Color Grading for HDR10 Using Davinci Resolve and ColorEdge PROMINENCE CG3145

This video is brought to you by Red Digital Cinema, Aviate Media, and EIZO.
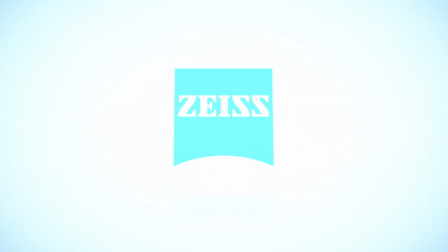Lenses sponsored by Zeiss, and lighting sponsored by Aperture. Hi there, I'm Yin, and today we're going to discuss how to set up DaVinci Resolve for HDR grading using the PQ curve, also known as SMPTE-ST204. Now, before we get into any of that, let's ask a more basic question.
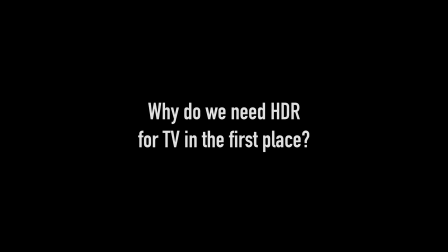Why do we need high dynamic range or HDR deliverables in the first place? To demonstrate that, I'm going to go ahead and show you the limitations of standard dynamic range within DaVinci Resolve. Now, this is what Resolve Color Management has given me for my Rec 709 image.
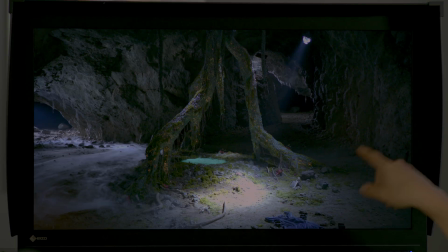So, I actually quite like the look of the mid-tones. The problem is this, I really don't like the fact that I've lost my highlight information here.
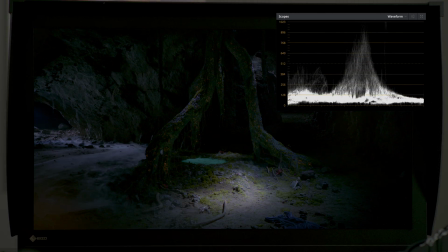I know the information is there, and if I gain down, I like the fact that I've got this highlight information here, but now the mid-tones are very crushed. What I'm going to do now is I'm going to grade for a compromise between the two.
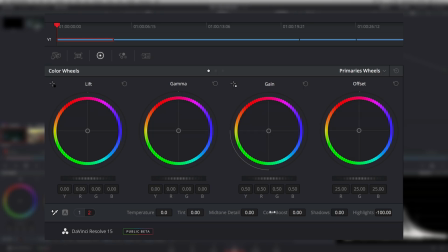I'm going to compress my highlights, going to bring my highlights up with my gain just before they clip.
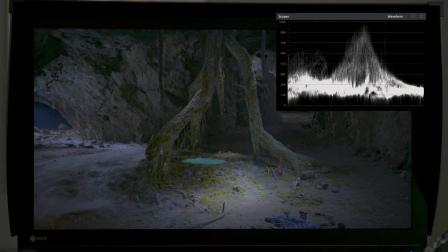I'm going to lift my gamma up so that the walls look okay. And I'm going to bring my lift down so that the shadows look a bit more crunchy.
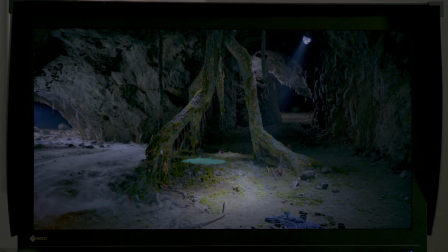Okay. So that gives me an image where I've got the mid-tones to where I want them to be and the highlights unblown. But you can see that the highlights are very, very compressed and not very well defined. So what's going on here? So broadcast standards like Rec 709 and SDR Rec 2020 are pegged to 100 nits of brightness.
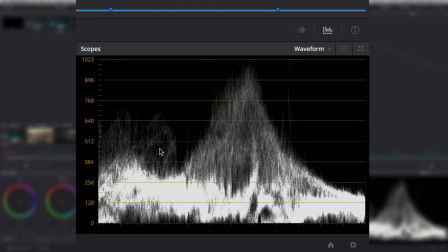To simplify, even though DaVinci Resolve can't show it, just imagine that 0 here represents 0 nits, and over at the top here, 1, 2, 2, 3, represents 100 nits of brightness. Okay? Now, anything above 100 nits is clipped. You can't see it. Now, this 100 nit range limits us to a dynamic range of about 6 to 7 stops. Now, this is very strange considering the fact that we have cameras like the Red Gemini,
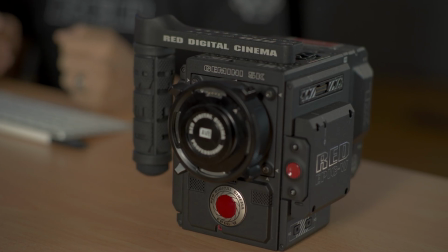which can capture 16.5 stops of dynamic range, and the Red Monstro can go beyond 17 stops. So what happens to this 10 stop discrepancy between the camera and the display? Whether consciously or unconsciously, what colorists have been doing for years is creatively squeezing large volumes of light into a much smaller space, which is what I just did by compressing the highlights. Now, what I would love to do with this image ideally is I would like to take this highlight here and put
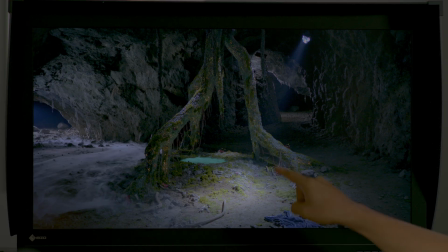it above 100 nits so that this hotspot here really looks like it's brighter than the rest of the cave. But I can't because there's nothing above 100 nits. But in high dynamic range deliverables, there is. The process I'm going to show you today focuses on delivering for HDR10. And in order to color grade in HDR, I need a HDR monitor.
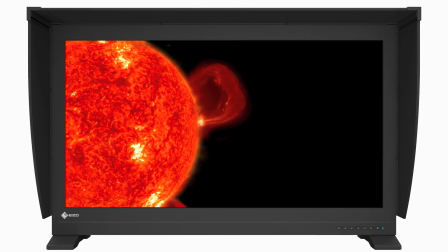And today I'm using the EIZO ColorEdge PROMINENCE CG3145 HDR reference monitor. It's got 24-bit LUTs, it's got a 1,000,000:1 contrast ratio, which means it can express really bright whites and very deep blacks. But what you really need to know today is that this monitor can achieve 1,000 nits of brightness, and it has modes for HDR grading built in.
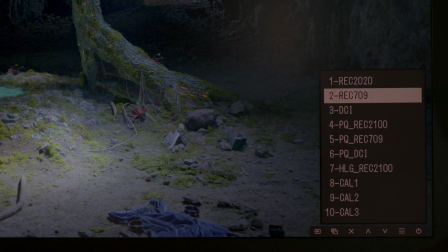I'm going to turn on one of them right now. I'm going to switch to PQ Rec 2100 setting in the monitor. The first thing you notice, of course, is that the saturation just took a massive boost and the overall brightness increased, but it looks wrong. The reason why it looks wrong is because we've not set up DaVinci Resolve to grade in HDR.
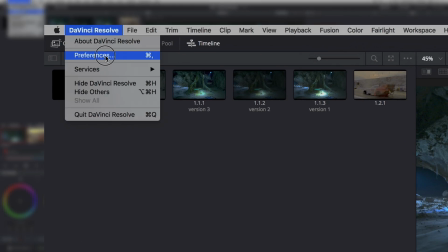Let's do that right now. I'm going to go to DaVinci Resolve Preferences, and I'm going to click on User and then Color.
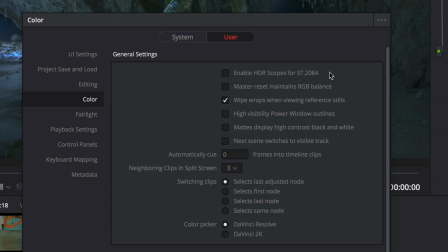I'm going to enable this function that's only available in the studio version that says Enable HDR Scopes for ST204.
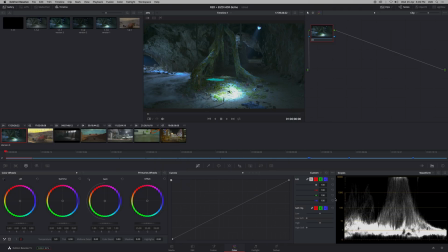Now, what PQ essentially does is that it scales the 10 or 12-bit values of your image to fit 10,000 nits of brightness.